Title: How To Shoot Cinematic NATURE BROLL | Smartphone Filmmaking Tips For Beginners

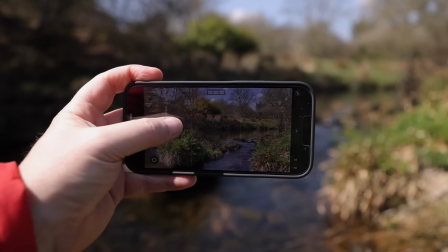248s
Now, your focal length has a big impact on what your audience sees. Take this slider shot, for example.
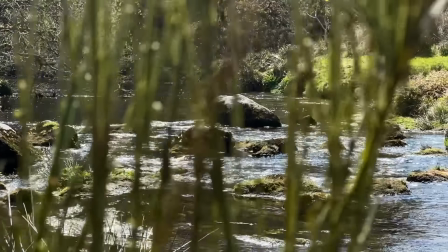254s
This is a very tight focal length, so it's very zoomed in, great for drawing attention to the rocks in this river.
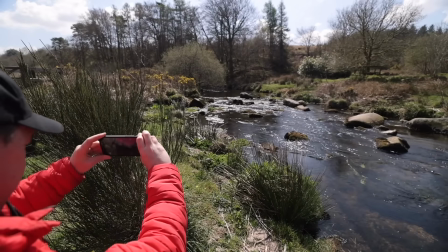260s
Now here's that same shot, only this time using the ultra-wide lens and tilting down.
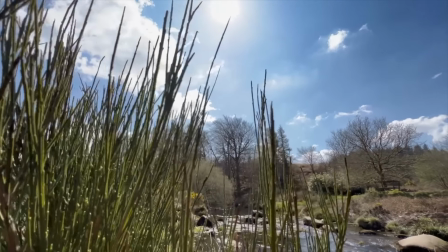264s
This shot gives the audience much more information and it establishes the location much better, but the one that works best is dependent on you and the story that you're trying to tell.
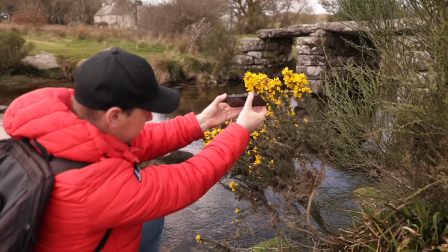273s
Also, if you want things to appear bigger and more dramatic than what they actually are, try pointing your camera up, use the wide angle lens and shoot in slow motion.
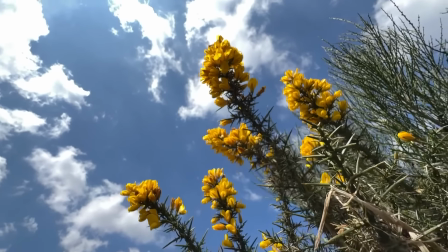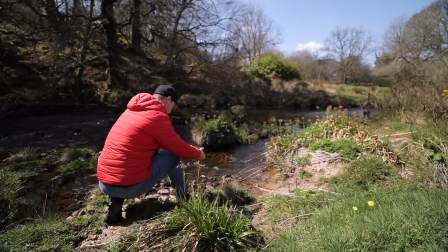287s
Now, one of the beauties of shooting using a smartphone is that you can put it in places that would be much harder using a bigger camera.
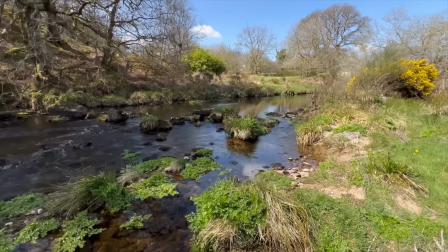293s
This allows you to capture some really creative and unusual shots. Take this shot here, for example.
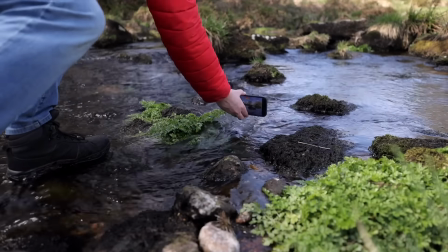298s
I'm going to get my camera as close as I can to the surface of this river and pull back. Shoot in slow motion using the wide-angle lens, and this is the result.
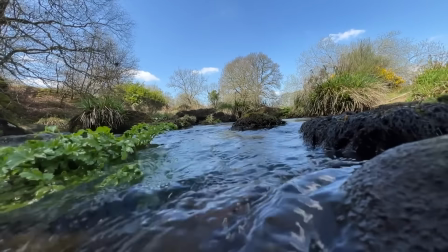306s
These unusual perspectives and camera movements are what make the ordinary look extraordinary, so be sure to experiment and get creative. Now, this wouldn't be much of a cinematic nature B-roll sequence without some wildlife. Unfortunately, we've got the sun, it's setting, we've got a beautiful landscape as a backdrop, we've got some Dartmoor ponies in front of us, and on top of all that, we've got this rock here which is perfect for creating some foreground and depth.
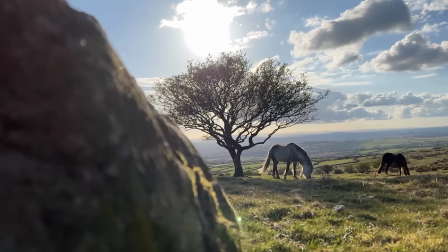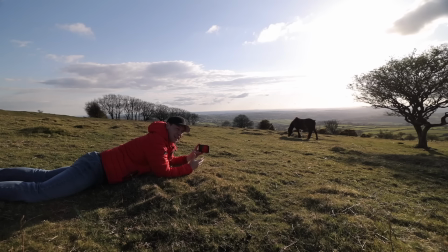339s
Now, fortunately, the phone that I'm using today, the iPhone 13 Pro Max, has 3 lenses.
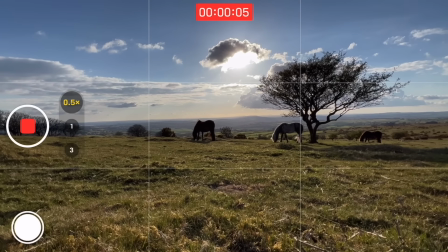344s
We've got an ultra wide, a standard, and a telephoto lens.
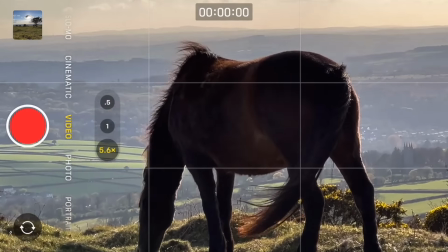348s
And this comes in really useful for capturing close-up shots of wildlife.
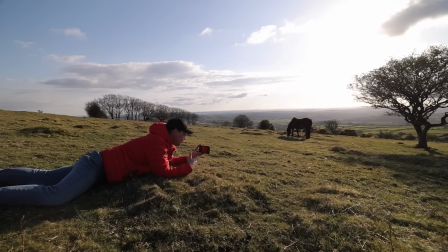353s
It means that I don't have to get too close. I'm not going to scare them, but I can still get the shot.
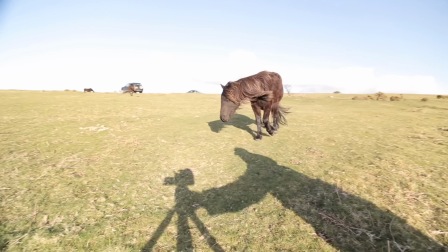359s
Hello, look, I got company. He's coming over here. Hello. They're friendly, these things.
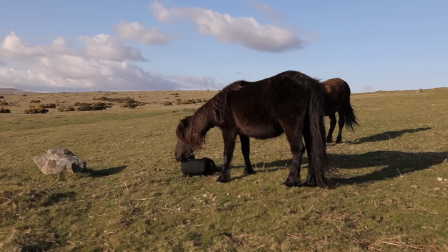366s
He's having a good old sniff there. Look, that's my camera bag. Don't chew it.
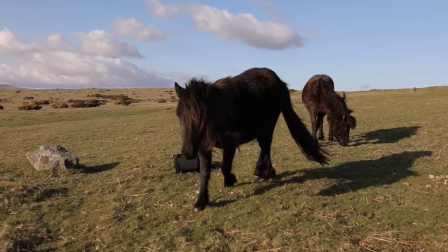372s
Sniff, don't chew. Oh, here we go. He's coming over to say hello.
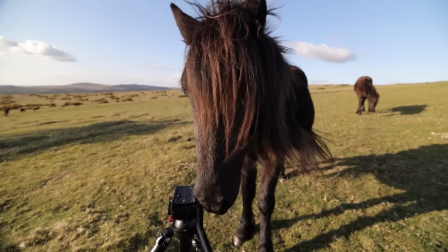376s
Hello. You friendly? Ah.
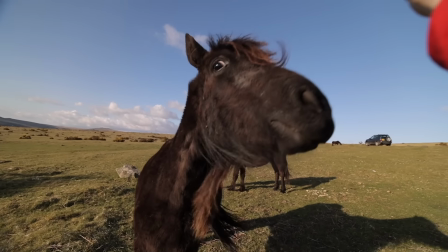383s
Hello. Hello. I'm trying to bite. Don't sniff the camera.
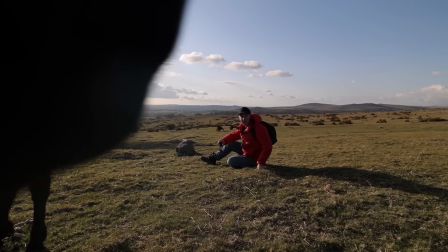389s
Don't sniff the camera. Excuse me, can you not chew the... Don't chew the camera.
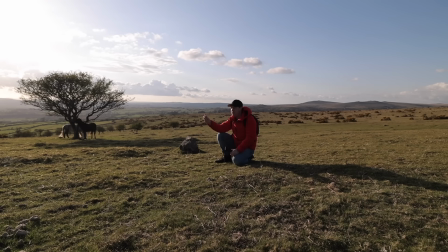394s
Do you fancy being in my cinematic nature B-roll video? Yeah?
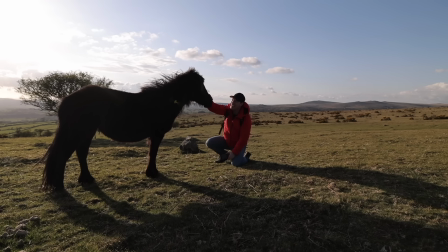401s
Is that a yes? Good girl. Okay, you stay there for me. I'm just going to capture a shot of you with the sunset in the background, okay?
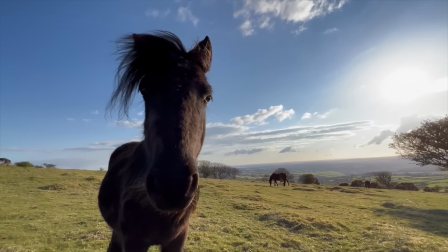413s
Stay right there for me. You look beautiful. Beautiful. I'm just going to do a shot that loops around you like that.
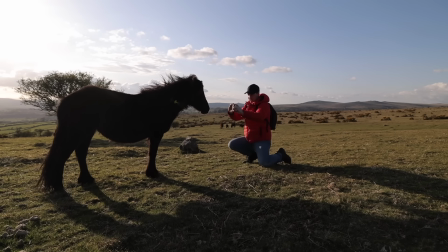422s
Should we get the sunset in the background, do you mind? There we go, girl, that's the one. Okay, I think we're just gonna zoom in. Mate, let's go, oh, look at that. Let's get a close-up of your eyes.
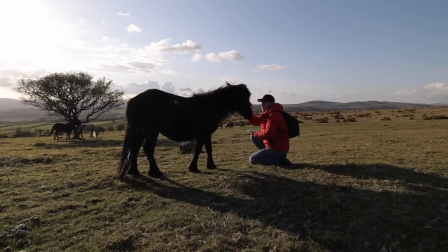433s
Glistening in the sun. Good girl. I've gotta go back a little bit, okay?
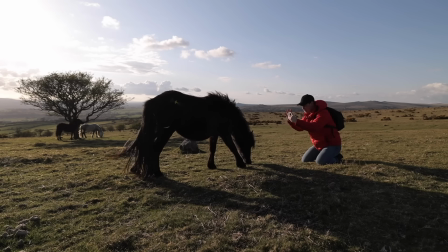438s
The idea here is that you're gonna be in crisp focus and the background is gonna be all blurry, okay?
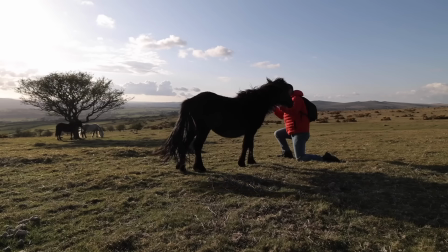444s
I just need you to stay still. Can you stay still? Come over this way. Come over this way.
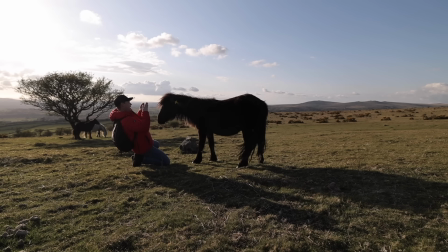452s
Good girl, that's it. Oh, look at that. Let's lock you in. You're a little bit close.
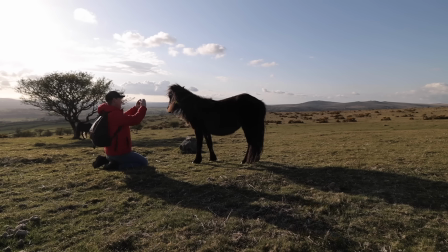458s
A couple steps back. Let's see if we can get a blurry background, shall we? There we go.
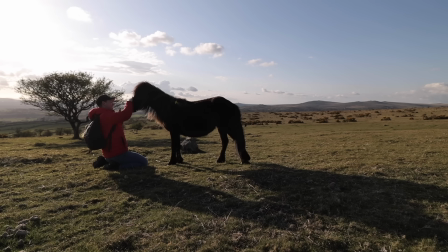465s
Stay still. Stay still. Okay, I've really got to finish this video.
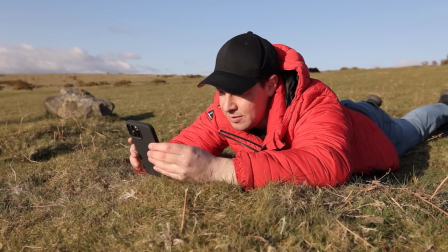470s
I've got to go a few more shots. Okay, I'm going to put this newfound friendship on hold whilst I get the remaining shots for this sequence.
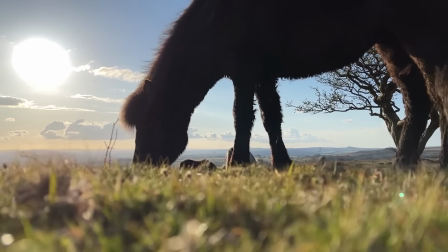475s
I'm going to shoot towards the sun and play with light. I'm going to shoot in slow motion, get low, and mix up my focal lengths.